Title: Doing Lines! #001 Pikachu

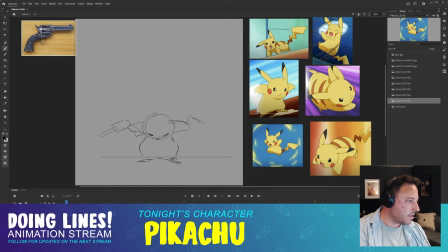Now, after drawing it a couple times, it's getting easier on the brain. Same thing happens with characters once you've drawn a lot. You don't really even have to break them down to these basic shapes anymore. You just kind of... I'm not there yet.
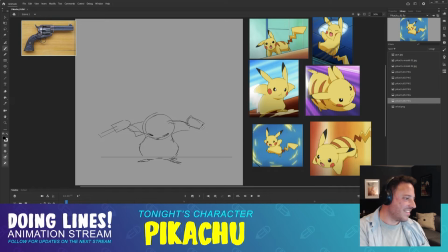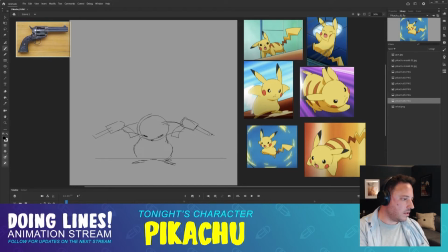No. Okay, so the tail, this tail, I want this to come up. Secondary animation, but I just want to build that recoil feeling
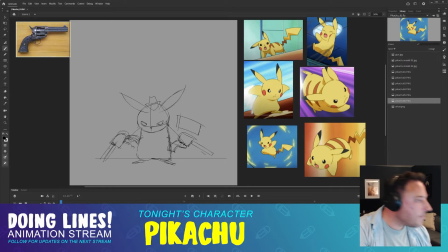as much as possible in the drawing, give as much energy as I can. Okay, so his ears, yeah, they're gonna be, yeah, okay, just rough, right down the middle.
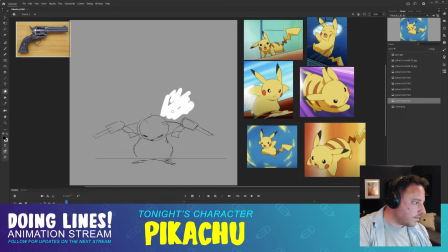Just get rid of that. It's not.
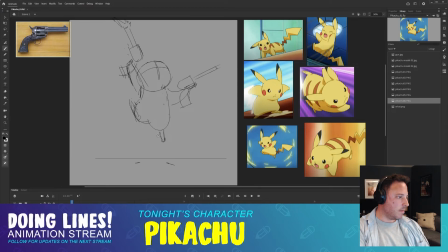There we go. Ba-boom. Ba-boom. Now we got some animation going. Okay, so that's...
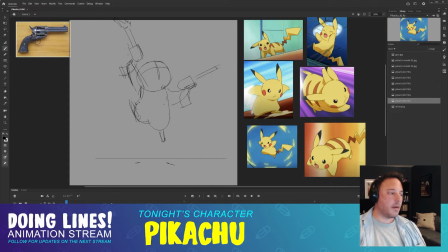I guess that would be a breakdown. Breakdown describes motion in between keys. So you could do a breakdown where he maybe winds up to this side and has the gun out here, or whatever you feel like the character wants to do. But I'm just going simple, straight down the middle.
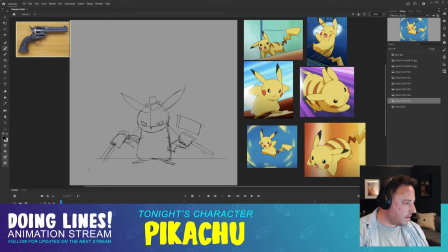Get ready for that jump. He's in the air.
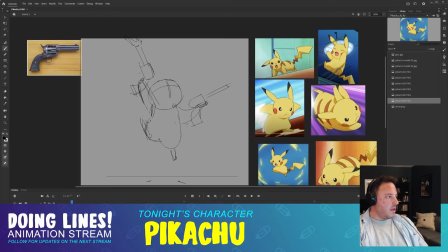Okay, so I'm going to want another frame to describe what is going on between these two frames, because this, I mean, you could get away with it, I guess. Just flip between these for comedic effect.
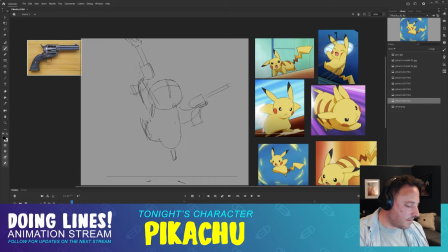But I'm going to try interpreting this.
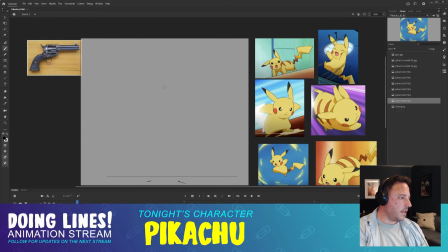Okay. So his head. I'm going to turn on my onion skinning. I don't use it that much. It's kind of, I don't know, it kind of gets in the way.
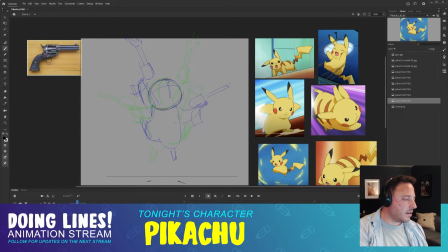It's not the same as drawing on paper. For me, it's not as clear. But I just want to know where that head shape is. I'll turn it back off. So this...
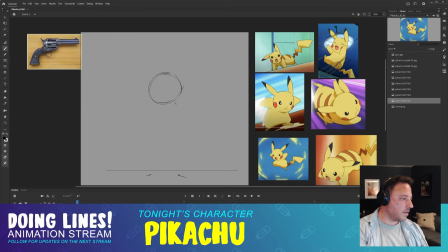to this. What is going on? It's gonna have to, I think, coil it back in. Kind of scrunch up into a ball, maybe?
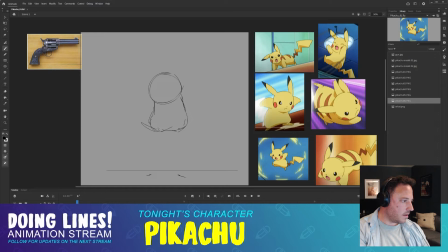So this foot's gotta go down. This foot's gotta come up. Up. Following this curve here. Always move everything in curves. It just looks natural.